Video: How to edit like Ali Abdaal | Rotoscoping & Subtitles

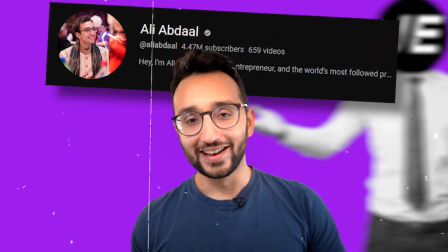0:00 Hello dear editors, do you want to edit like... In this video you will learn how to do this rotoscoping effect.
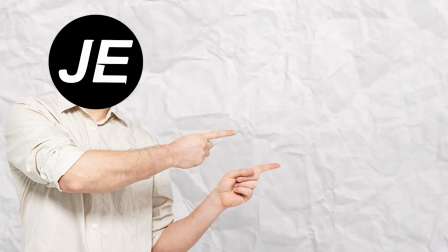0:07 Hiring someone who already has 10 years of experience of running a team.
So before you try to do this yourself, you need a font called TT Force Bold.
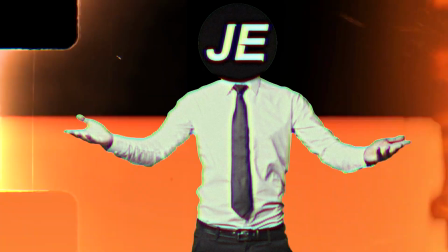0:14 It's very easy to get, you can just download it from the font. The Discord link is in the description if you need help.
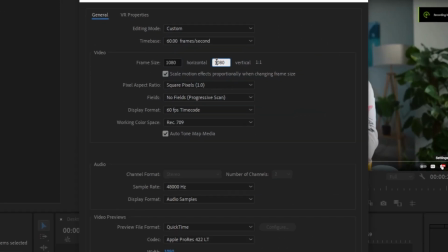0:20 So first of all, we're starting off with importing our footage. We're editing a short video, so we're selecting 1080 by 1920 in the sequence settings.
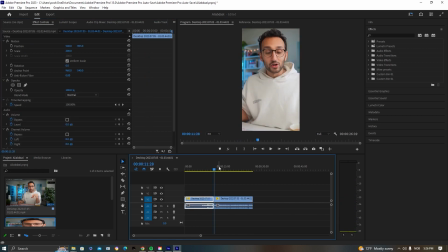0:28 I'm now cutting up the clip and making sure that everything looks good. This is our base layer, so we have to make sure that it fits the screen perfectly. You want your character to be in the middle and in focus. Next, let's create a color matte with a blue color.
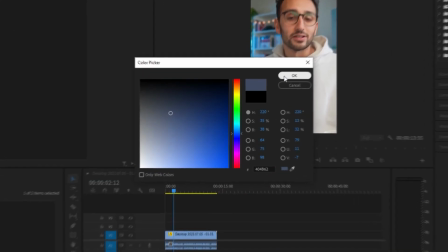0:43 This will be our main character's background. Make sure the color matte layer fits the place where you want to switch the background of your main character.
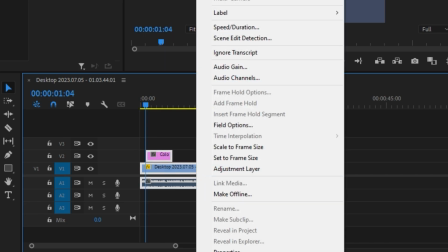0:53 Highlight all of your layers and select Replace with After Effects Composition. As you can see, now we're inside the After Effects.
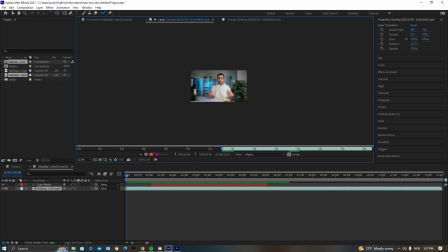1:00 The first step is to select the rotoscope tool at the top. We want to draw on our main character using left click.
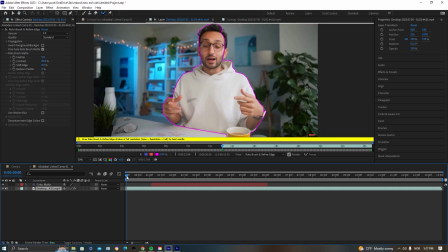1:07 I'm going forward frame by frame to make sure that only our main character is inside the green lines.
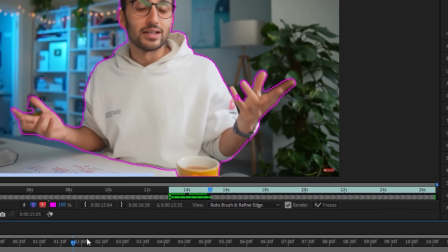1:22 As you can see, the cup is inside, so to remove it, we're going to hold Alt while we're pressing our left click.
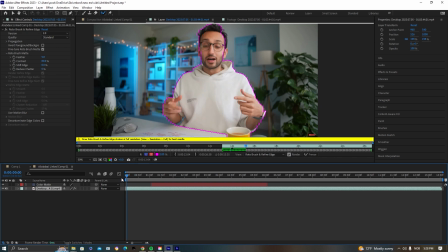1:28 That changes the color of the pen from green to red. Once you're happy with your masking of the character, press freeze.
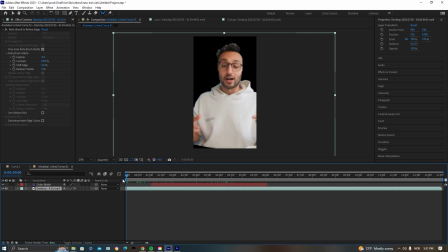1:34 If you figure out that you're unhappy, you can always unfreeze and make edits. As you can see now, we only have our character and no background. We want to duplicate our layer, so we have two layers of the main character. Then delete the rotoscope effect from the top layer.
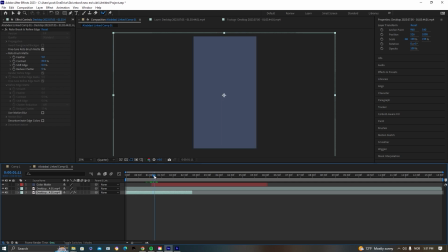I'm now dragging the layer with the rotoscope effect on top of the background.
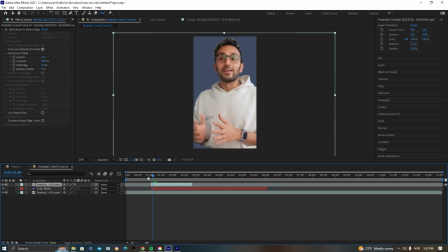2:01 Adjust the layer so you have a part with the background and then a part without. I think our character needs to look better quality, so go to the roto brush settings and copy me.
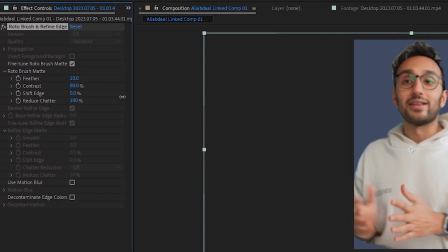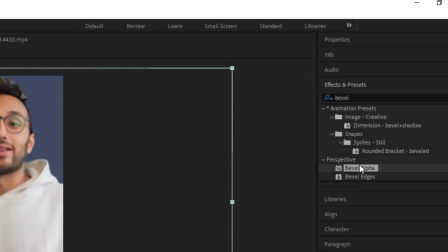2:30 To make the character have some more depth, we add bevel alpha. This gives us a fine white outline. Next, we're going to make a clean transition onto the new background. We then add an effect called transform to our top layer.
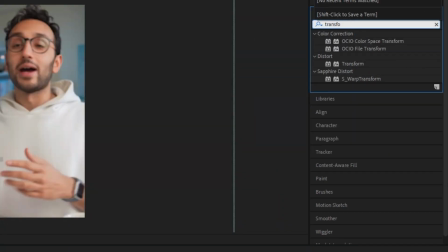2:53 Then follow what I am doing.
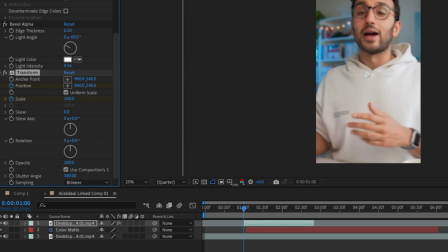3:00 Make sure to bring shutter angle to 360 so we get a nice motion blur.
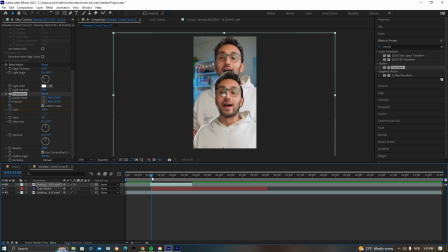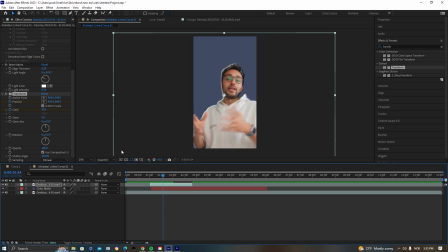3:17 This looks good. The motion blur makes it so that the character slides into the next position without making it seem like the position is changing too much.
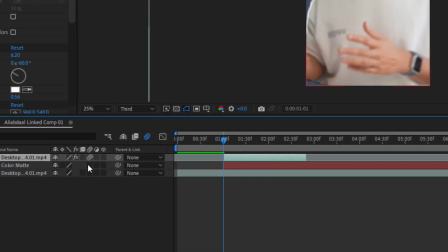3:36 Make sure to also select this icon, which is giving more motion blur to our layers.
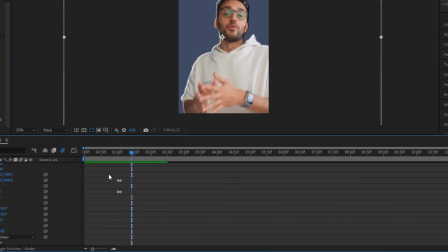3:41 I would suggest to always have this on all of your layers. Now select the keyframes and make them easy ease in.
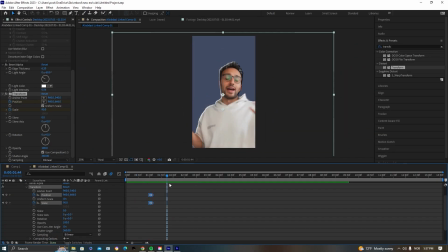3:49 This makes the animation smoother. This next step is the text.
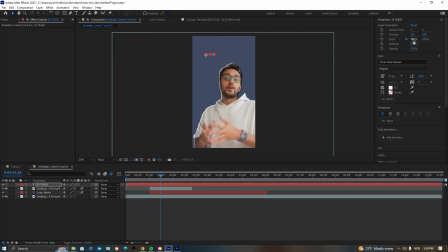3:54 This is how I choose to do it, but you can do whatever you like. I am putting the text a bit behind my character to be able to do this. The text layer needs to be under the rotoscope layer. This creates depth in your videos.